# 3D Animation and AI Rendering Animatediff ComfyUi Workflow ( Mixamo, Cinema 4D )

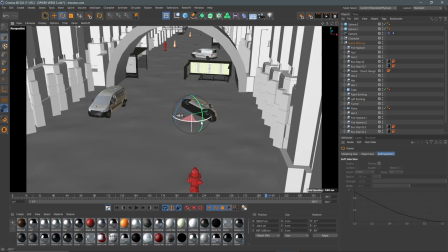(0:00)
Following my previous project and upload, I'll be sharing my complete workflow and breakdown process of how I achieved these final animations.
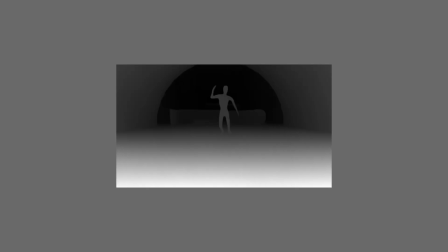(0:08)
By using the combination of 3D animation, ControlNet, and AnimatedDiv inside ComfyUI,
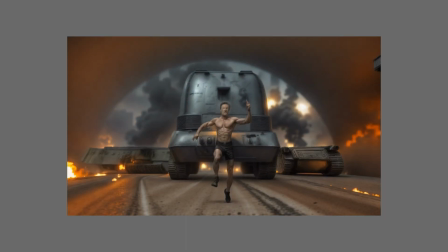(0:13)
there were a few challenges along the way, and I'll go over the solutions I used to overcome these problems.
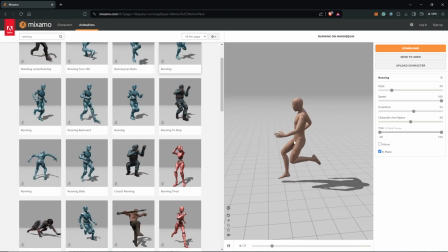(0:18)
The first breakdown was to achieve the character animation. To do this, I used the online platform Mixer Mode to animate the 3D character running.
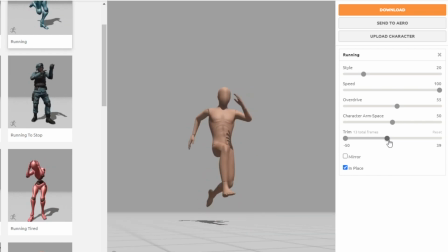(0:25)
I also changed the settings a bit from the default running action to make it a little bit exaggerated.
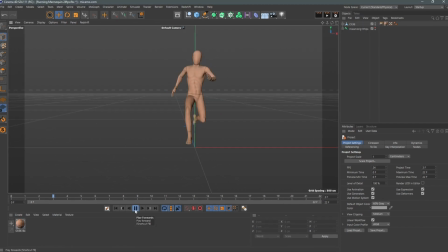(0:31)
From here, I imported the character into Cinema 4D as my 3D application. I changed the workspace to animate.
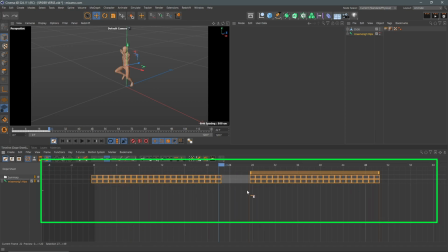(0:38)
I duplicated the keyframes in the timeline to extend the length of the animation since this was too short.
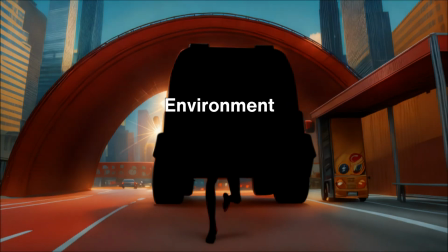(0:44)
So I repeated this until it was 15 seconds long. To start the environmental scene, I created a plane to represent a street to have the character running.
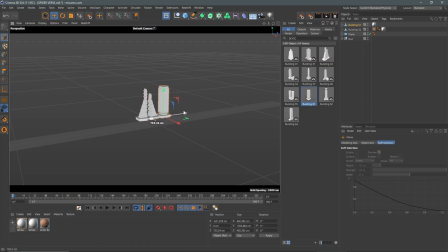(0:52)
I scaled this on the width to make this long and I worked with a few models that I duplicated to create a skyscraper from the three asset folder.
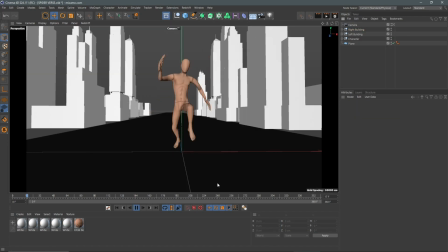(1:01)
So my idea was to use tall buildings to develop a busy street scene. So how did I animate this?
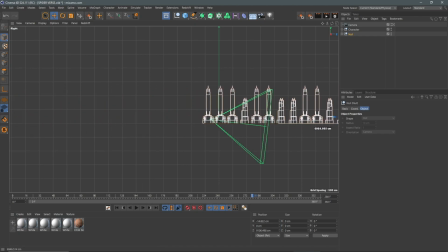(1:06)
Instead of animating the camera, I placed the buildings into a group and applied a keyframe to move from left to right.
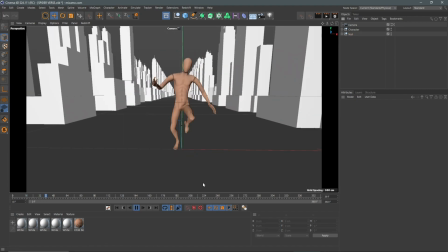(1:14)
And this was the animated illusion.
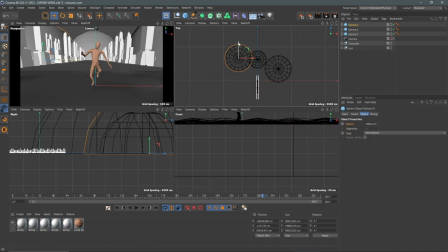(1:16)
From here, I used basic sphere shapes in the background to represent mountains to give scene a sense of perspective.
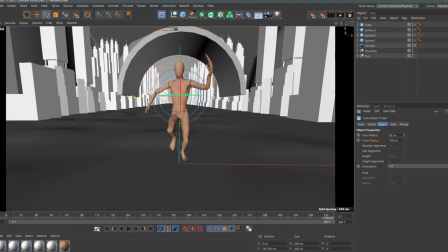(1:23)
The tunnels were all created by using a shaped tube object which I modified the inner and outer radius and scaled this up to fit the street.
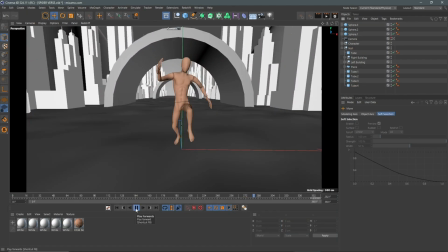(1:31)
I repeated this many times to appear in the scene.
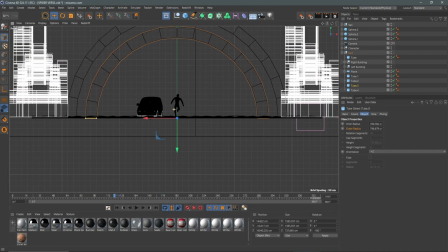(1:35)
Next, I included a few car models and side elements to still spice up the appearance of a busy street.
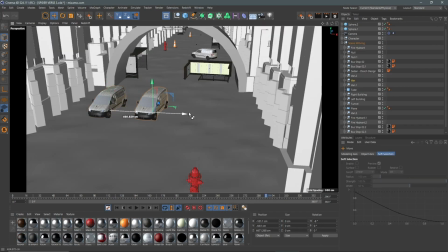(1:42)
So creating the environment wasn't anything special.
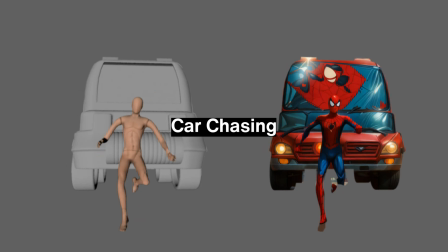(1:44)
I used a lot of duplicates of the same models so let's move on to adding the chasing car i initially began with the aim of
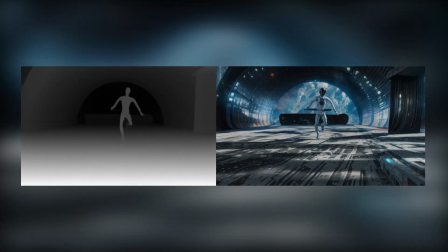(1:53)
simply having the character run the results were great but the story was not too convincing
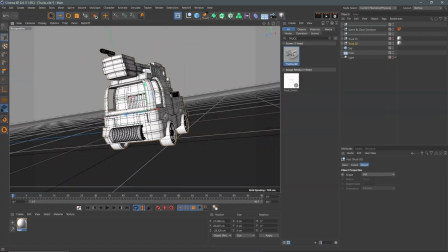(1:58)
enough so i got a track model from the cinema 4d free assets
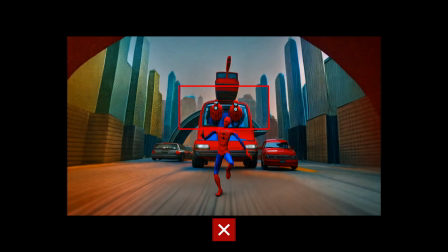(2:02)
again to influence the story i planned for the track to be driven by monster heads to make it a bit scary but anime stiff was not
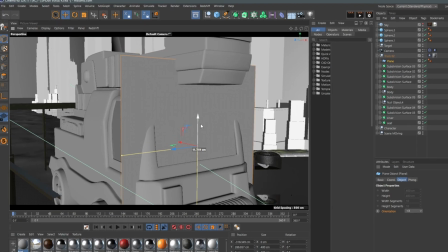(2:10)
producing the results to be too great so i got them deleted i replaced this with an ordinary plane shape where I scale the width and the height
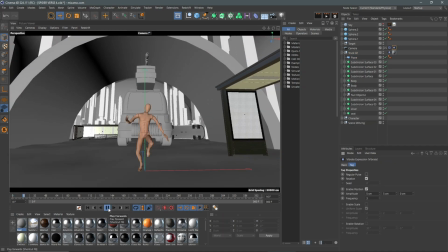(2:17)
to act as a normal windscreen. The final outcome, putting everything together, got me this as the 3D animation to use in Animated Div.
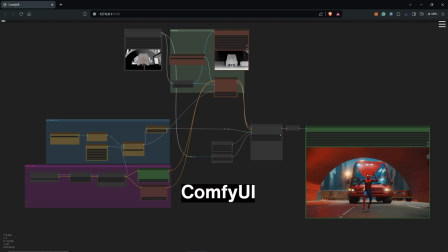(2:26)
Moving inside of Campy UI, this was the final and the simple workflow I used.
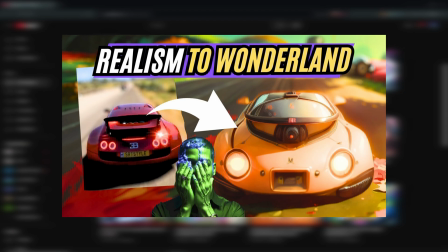(2:31)
You can find this in my previous video to video tutorial and I have explained how to build this workflow step by step as well.
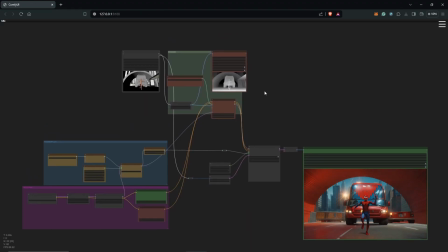(2:37)
I'll start with the control net group.
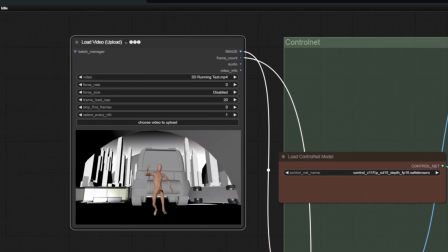(2:39)
Using the load video node, I imported the 3D animation here, then I used the depth control net processor for more freedom for the final results.
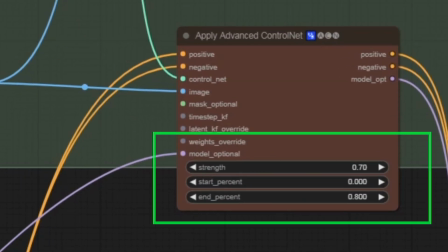(2:47)
Also, I kept the weight and the strength down to 0.7 and the weight of the control net.
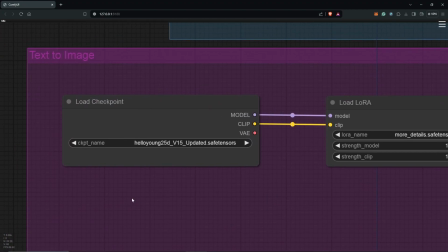(2:52)
Moving down to the text to image group, I settled on using Hello Yang 25D after many attempts with different models.
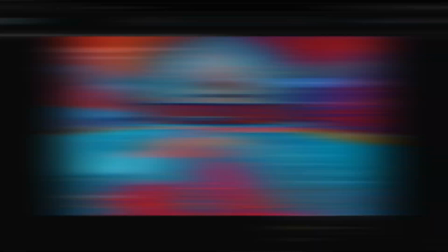(2:59)
I was curious to try the Photon LCM checkpoint. The results went horribly wrong but I was sure the settings were not in line with the LCM setup.
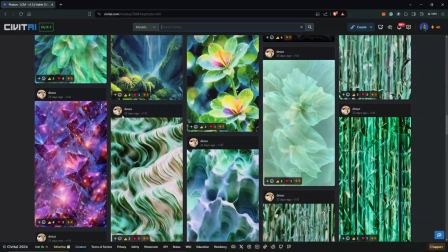(3:08)
I will still have to give the Photon LCM a chance in my future videos. Moving to the right is the Load LoRa node.
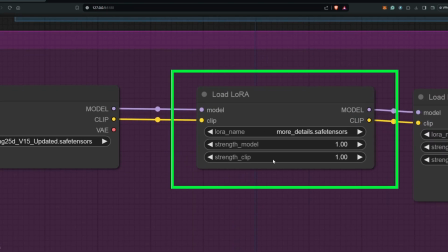(3:14)
I used two LoRa's here.
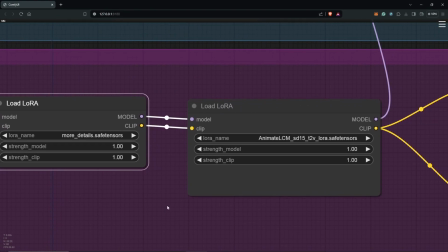(3:15)
The first was the More Details LoRa for additional details and secondly, Animate LCM LoRa since we are using the LCM scheduler for faster rendering times.
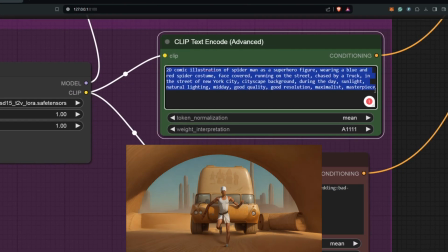(3:25)
Inside the positive prompt, I describe multiple scenes related to the 3D animation story.
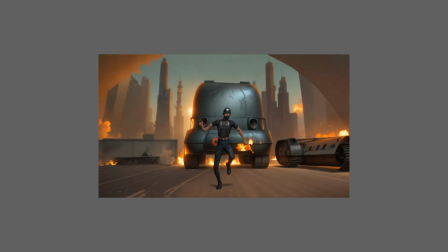(3:31)
So this gives you the advantage to play around with as many prompt ideas considering you using just a single 3D animation from the 3D software.
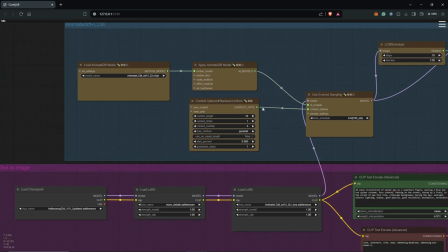(3:39)
Zooming out and scrolling up is the animate div group plus the LCM scheduler.
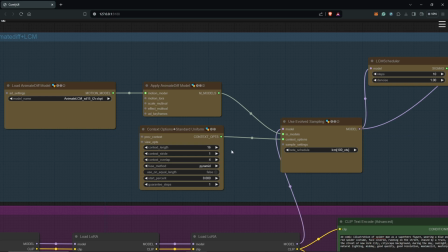(3:44)
In here, I kept everything at default by using the animate div and the LCM workflow.
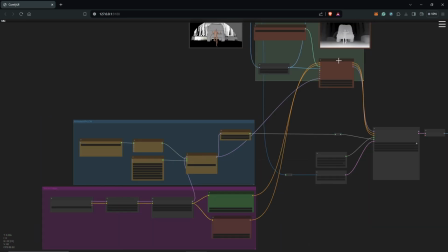(3:49)
From here, everything was connected to the advanced control net node and back into the sampler custom node.
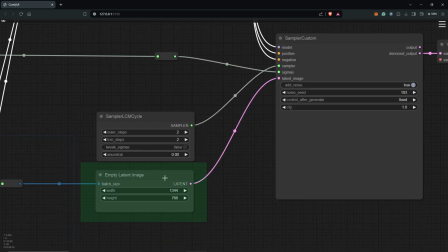(3:55)
Zooming in here for a higher resolution, I changed the frame size to 1344 by 768.
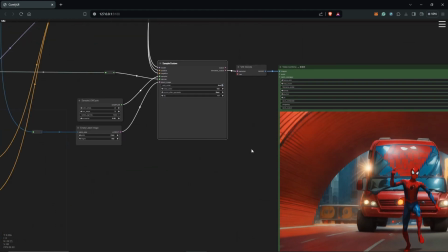(4:01)
So scrolling to the right and after multiple failures and trying different sees, I decided to keep this.